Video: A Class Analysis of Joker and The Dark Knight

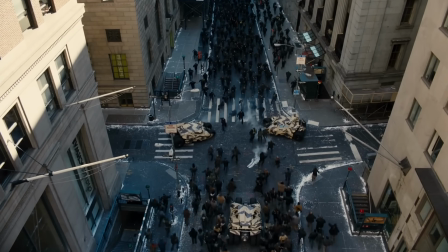24:57 You would expect them to enter armed conflict with some degree of tactical formation, or at least to take cover and assume firing positions.
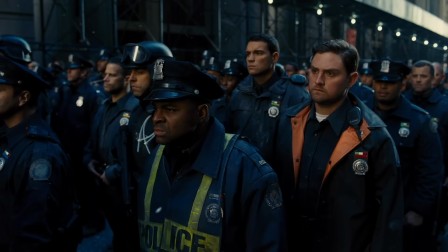25:05 Instead, they move as a crowd. This makes no sense except as a clever symbolic reversal.
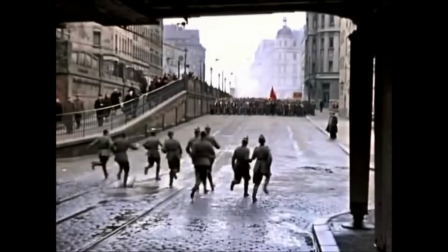25:11 What does this image remind you of? It really looks more like a mass demonstration, or a worker strike, than a police formation.
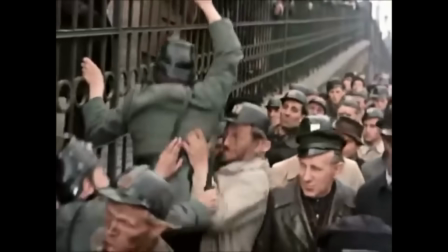25:19 It looks like the masses coming out to the streets in protest, forming a crowd and moving spontaneously,
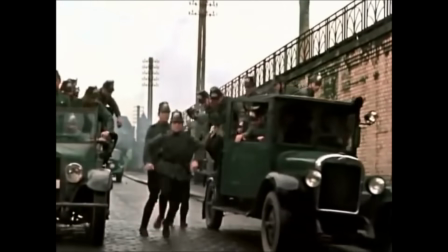25:25 which in real life is met precisely with cops standing on the other side, ready to enforce repression.
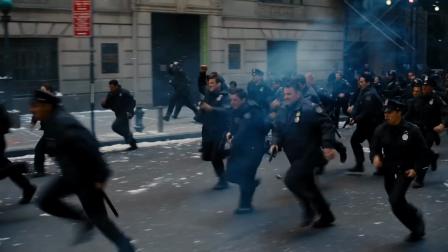25:31 This symbolic reversal takes the aesthetics of mass rebellion and places it on the forces of law and order,
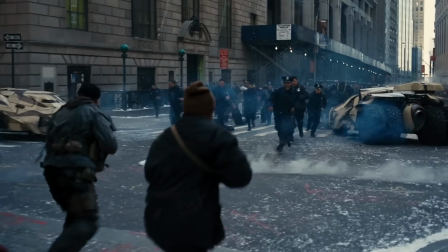25:38 presenting them as the true expression of the spirit of the people.
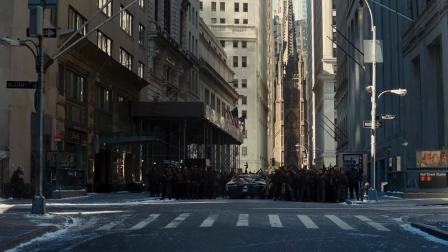25:42 Bane's revolutionaries, on the other hand, tell them to disperse or we will shoot, exactly what cops would say in real-life clashes on the streets.
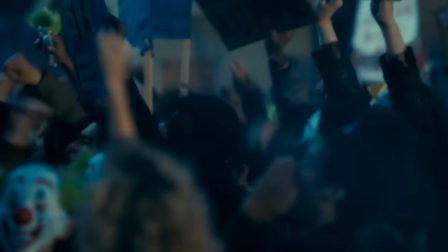25:51 The portrayal of protests and riots in Joker at least reverses this symbolism to place it back on its feet.
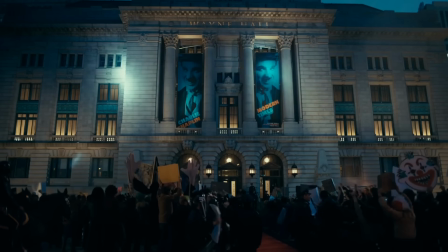25:58 Their opposing relations to the police are also visually illustrated in the poster for The Dark Knight Rises,
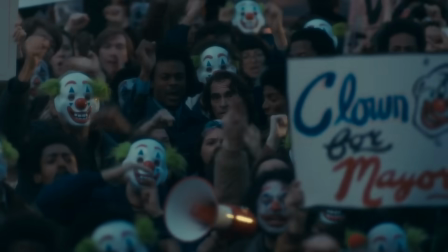26:04 which shows Batman standing on a police car as its protector, which is then subverted in Joker,
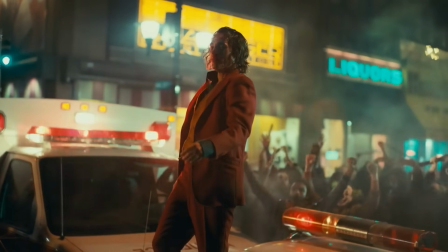26:10 which ends with Arthur Fleck dancing on top of a police car, symbolizing his overcoming of law and order.
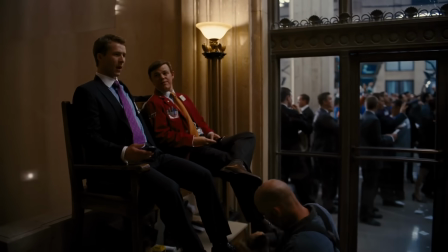26:17 When Christopher Nolan does depict class division, he always does it in moralizing terms.
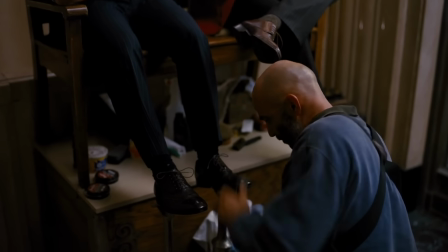26:23 He shows, for instance, a stock trader having his boots shined,
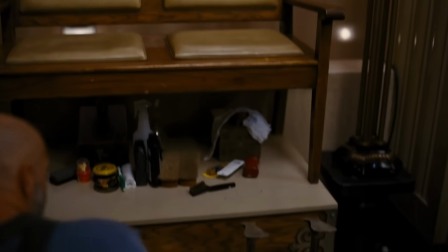26:26 who then throws a dollar bill at the shoeshiner, signifying just what a bad person he is.
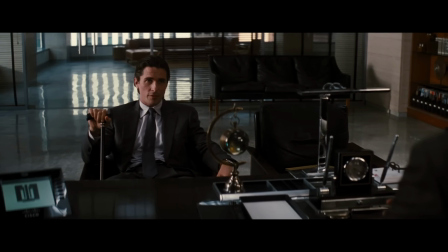26:32 But this is done only so that, by contrast, the myth of the good, moral capitalist could be propped up in the form of the Wayne family.
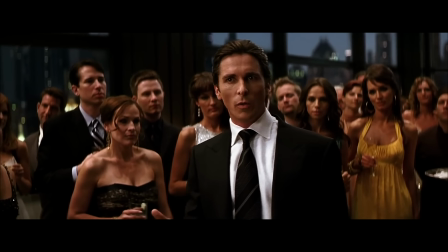26:40 Christopher Nolan is worried about extreme wealth inequality, but his solution to it is a moral one.
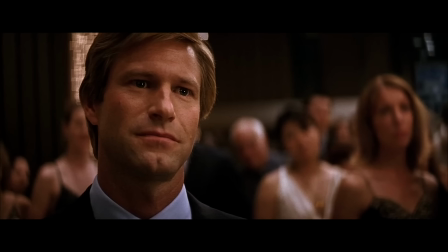26:46 The nice philanthropic capitalist who cares about the people that he rules over.
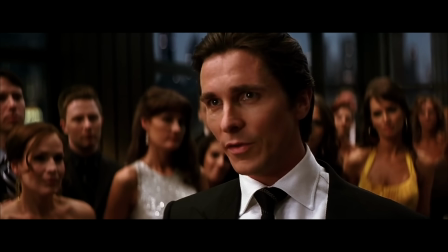26:51 This comes straight out of Charles Dickens, who also makes a distinction between the good capitalist who finances orphanages and the bad greedy capitalist.
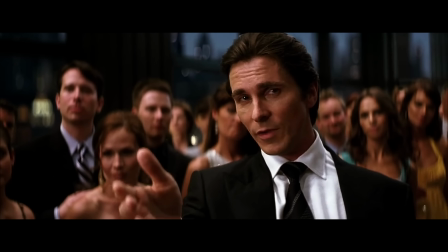27:00 This moralizing type of framing shows up again and again in anti-revolutionary rhetoric.
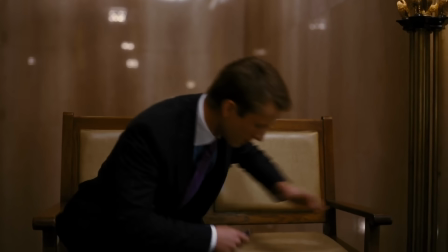27:05 By focusing on the moral character of members of the ruling class, the spotlight is taken off the way society is structured in the first place,
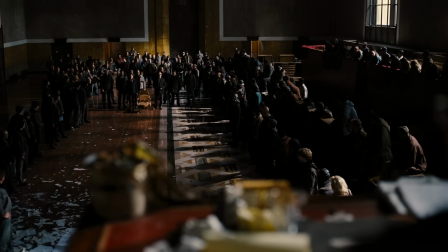27:14 obscuring the fact that the poor and the ruling classes have opposing interests by virtue of their class position itself.
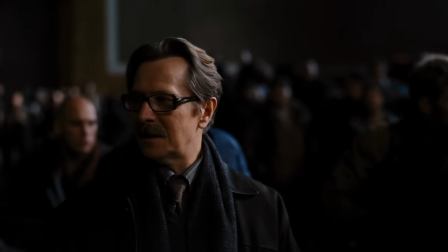27:21 Independently of whether they're good people or not, the economic struggle is reduced to a moral one.
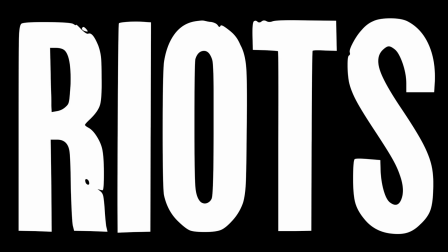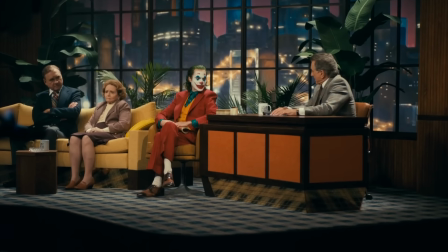27:32 Some people argue against a political reading of Joker by pointing to the fact that the
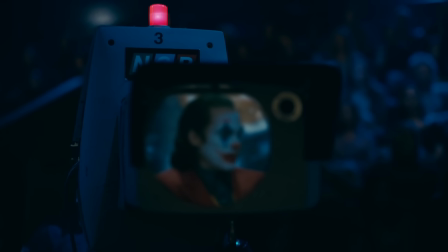27:36 Joker himself in the movie says that he was not acting out of political motivations.
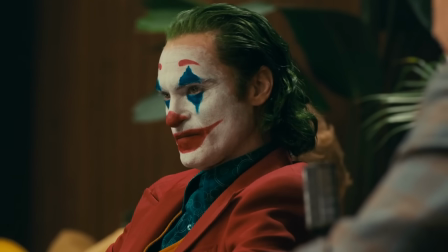27:42 But, obviously, just because someone identifies as apolitical does not mean that they are not affected,
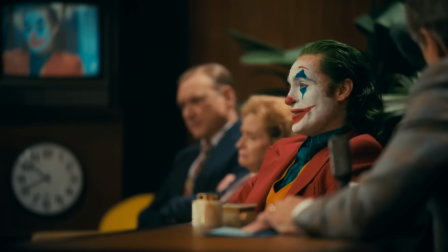27:49 influenced, or conditioned by politics, or that their actions have no political significance.
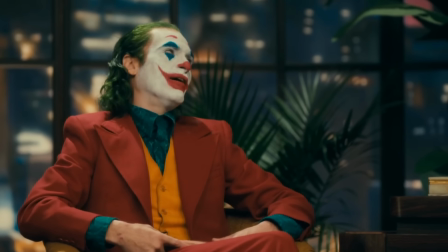27:54 In fact, it is often people who claim to be apolitical who are the most ideological of all,
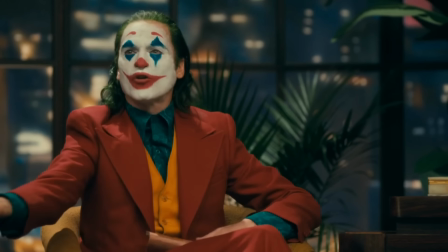28:00 because they're not even conscious of the way they are influenced by politics, and thereby become powerless in the face of political influences.
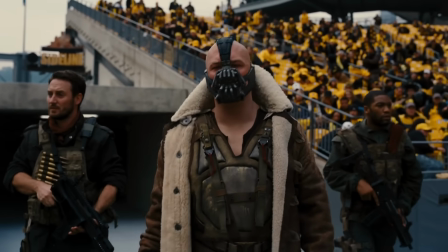28:08 Christopher Nolan's Batman trilogy consists of some of the most ideological movies I've ever seen, and he claims that they are not intended to be political. Even the director of Joker, Todd Phillips himself, says that the Joker is not a political film.
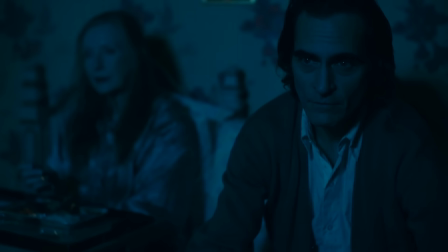28:22 But to reduce the meaning of a movie simply to what the director says about it is actually a pretty impoverished method of analysis.
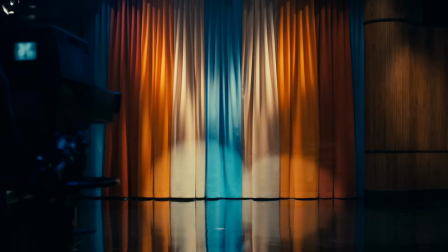28:30 The meaning of any piece of media is always multi-layered. and includes, among other things,
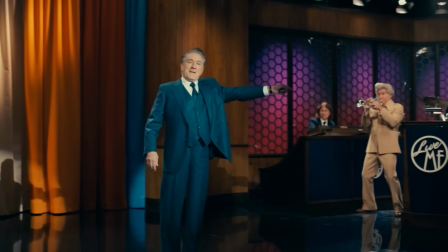28:35 its influences, the conditions under which it was conceived and produced, the social and cultural context in which it was placed,
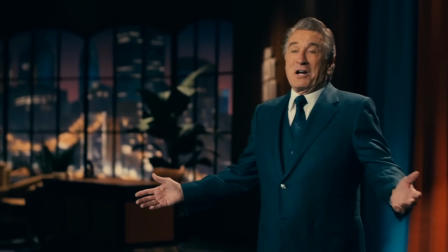28:42 and the cultural impact it has as well. And nothing points to the political resonance of the movie more than the fact that after its release,
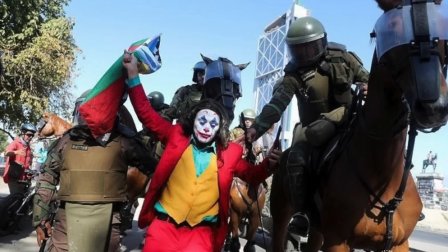28:50 protesters around the world were seen wearing Joker-style makeup.
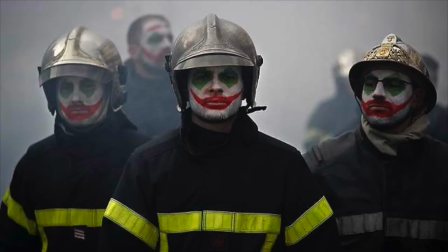28:54 Not far-right incels like people had feared, but genuine mass movements from Chile to Lebanon.